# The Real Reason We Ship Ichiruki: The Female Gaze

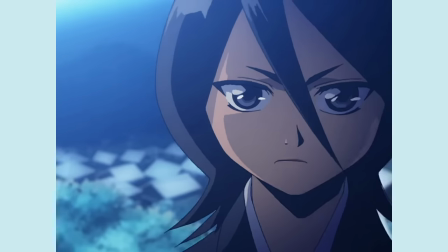0:00 Ichigo and Rukia. A soul reaper and a boy from the world of a living.
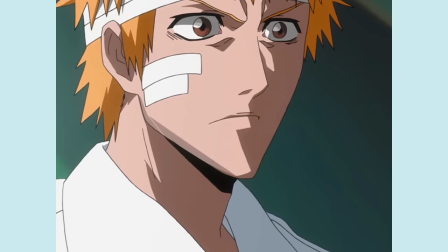0:04 A king and a queen. Death and the strawberry. The sun and the moon.
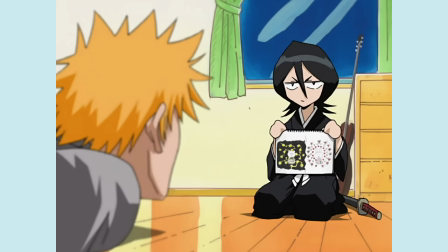0:09 Ichigo and Rukia are two characters that I loved from the start of Bleach.
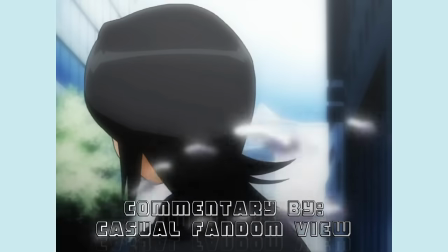0:13 And as I loved their characters, I also began to love the relationship that developed throughout the series between them.
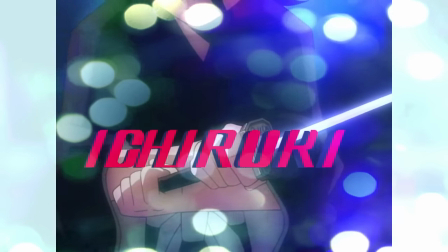0:19 They were the first relationship I saw on a show where it felt like the characters were literally meant to meet one another and be something together.
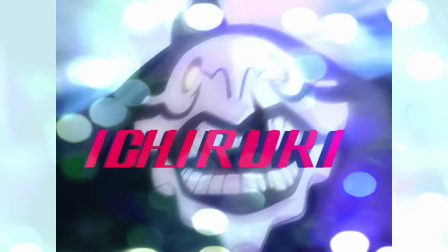0:26 As if their two worlds colliding had turned them both into something completely different.
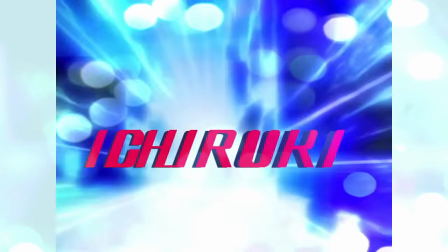0:31 They were two people that were fated to meet, changed each other for the better, and discovered themselves together.
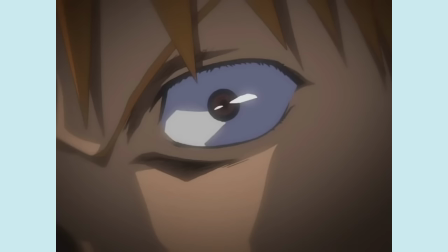0:36 For me, at the age of 13, it was some otherworldly romance I just did not see in live-action tv shows.
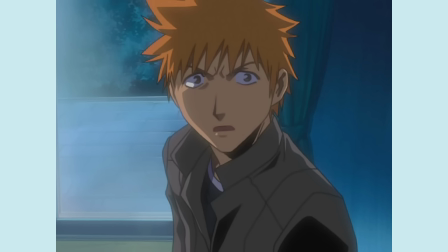0:44 Anime introduced me to romances which weren't limited to reality but could delve into fantasy,
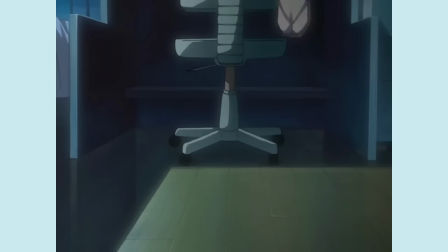0:49 or my preferred genre at the time, the supernatural, but a contemporary supernatural.
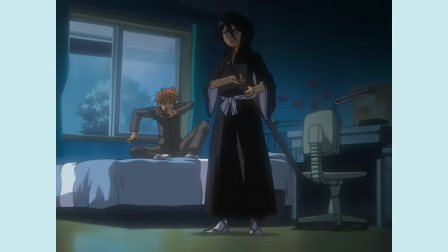0:54 Bleach was the second anime I ever watched,
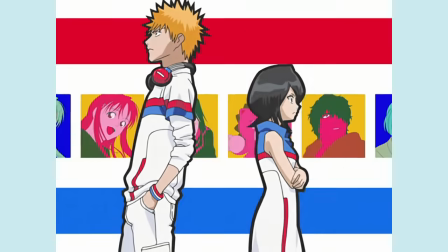0:57 but it was the first anime I loved and extreme enough to cause me to ship characters in it, and Ichiruki was the first ever anime ship I had.
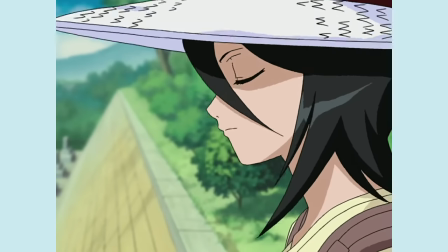1:05 Today's video, we will be discussing a topic very close to my heart. Ichigo and Rukia's relationship throughout the entirety of a Bleach anime.
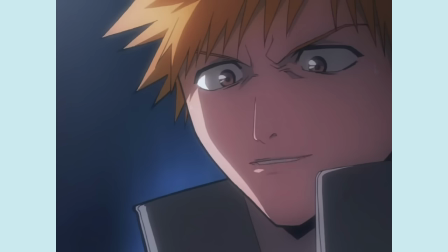1:13 Why did 13-year-old me latch onto this ship? What made Ichiruki the ship I essentially gravitated towards for such a long time?
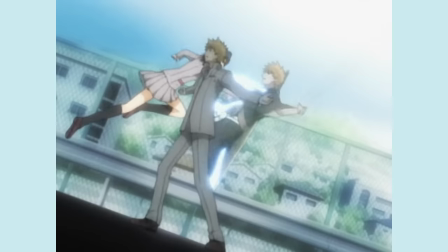1:21 When I revisited Bleach and to an extent Ichiruki, I realized the answer wasn't simple,
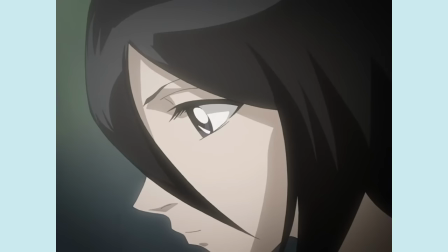1:26 but it was because of how I responded to a specific sort of film framing.
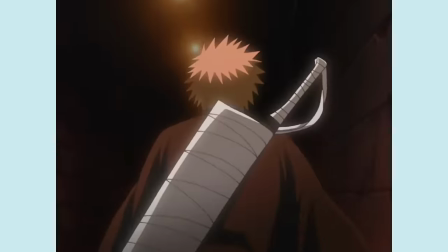1:31 The reason was that if you think about it, Ichiruki often follows the female gaze.
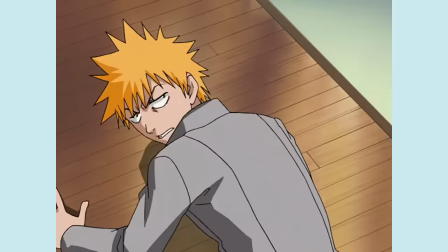1:39 Now let's start off with the female gaze. What does the female gaze mean?
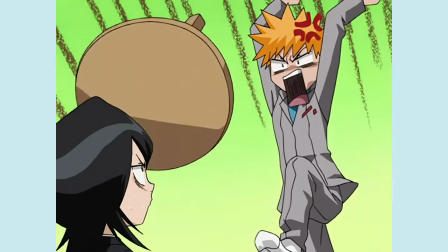1:44 To understand the female gaze, one must understand the male gaze. The male gaze is a framing of woman in media that objectifies their bodies.
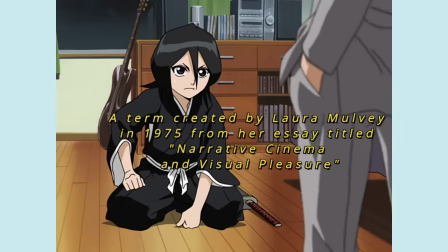1:53 It is about what a male deems as attractive or desirable rather than what is desirable for a woman themselves.
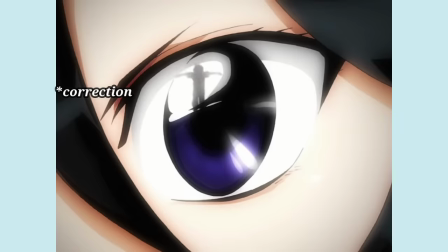1:59 It is male-centered and often cis-male heterosexual centered
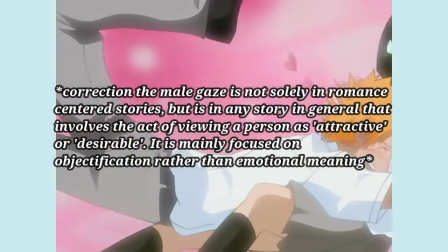2:04 framing of what is desirable for a woman in terms of romance.
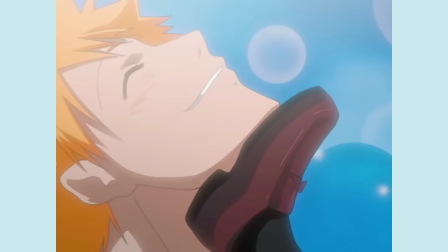2:09 It also applies in terms of how men are framed on screen. So for example,
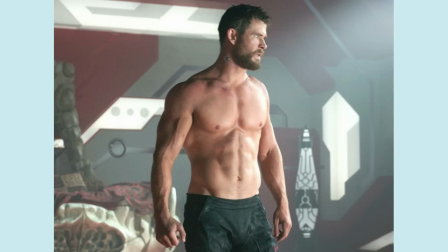2:14 Thor taking off his shirt in like a Marvel movie is still the male gaze but it is the male heterosexual perspective of what attraction
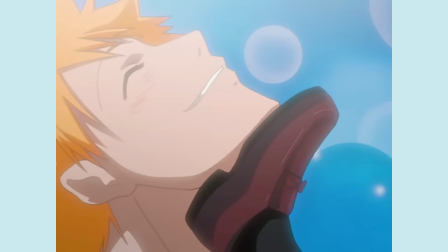2:23 looks like from a woman's perspective so that is also a
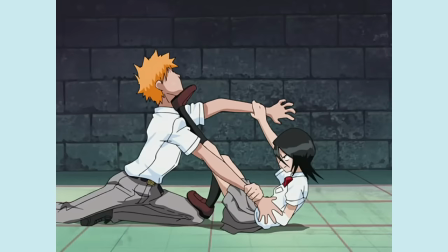2:28 hyper sexualized framing of a male body but it's still the male gaze because that is
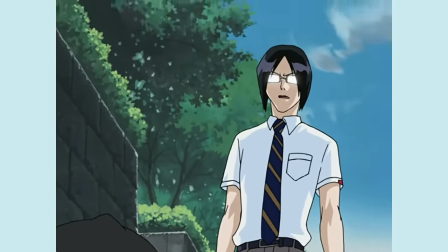2:32 what they envision sexual attraction to be for a woman when in contrast the female gaze as
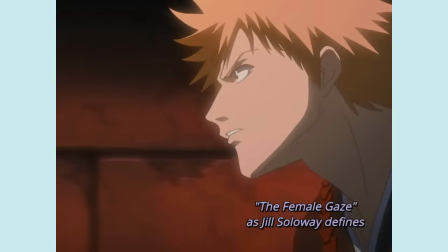2:38 jill soloway defines is emotionally centered it is about as everyone says online
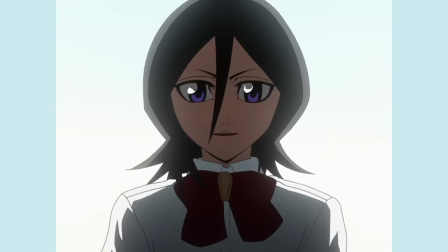2:43 the yearning and the visceral feeling involved in being in love rather
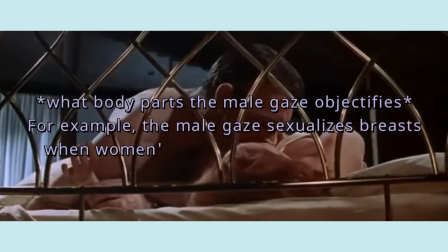2:48 than surface level visual images or body parts of a person for example
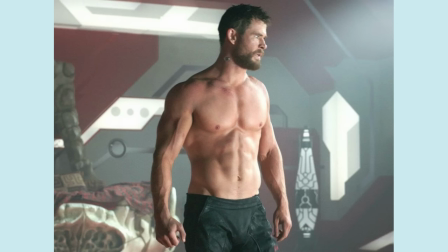2:53 in the case of like thor taking his shirt off or like in transformers of megan fox
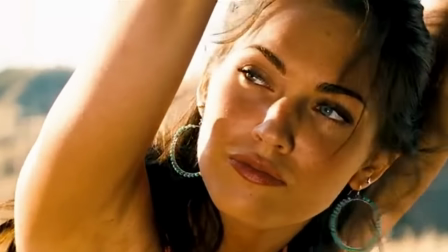2:58 leaning over a car to like fix it or whatever like those are very sexualized
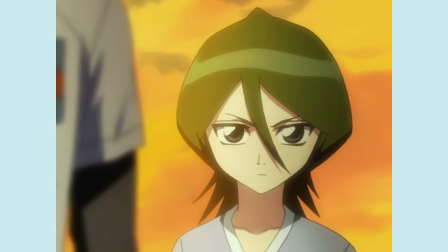3:02 visual images while in contrast to female gaze wouldn't be hyper sexualized images of the people involved wouldn't focus on solely the sexual
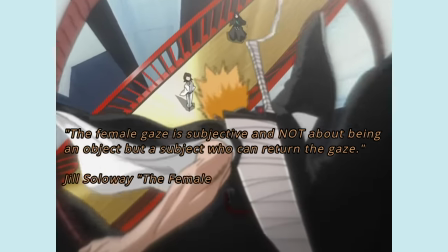3:11 aspect of a relationship. As Jill Soloway states, often it is subjective and not about being an object but a subject who can return the gaze. As Jill Soloway defines in the TIFF speech that they made, it's for free on YouTube so you can go check it out. I'll leave a link in the description.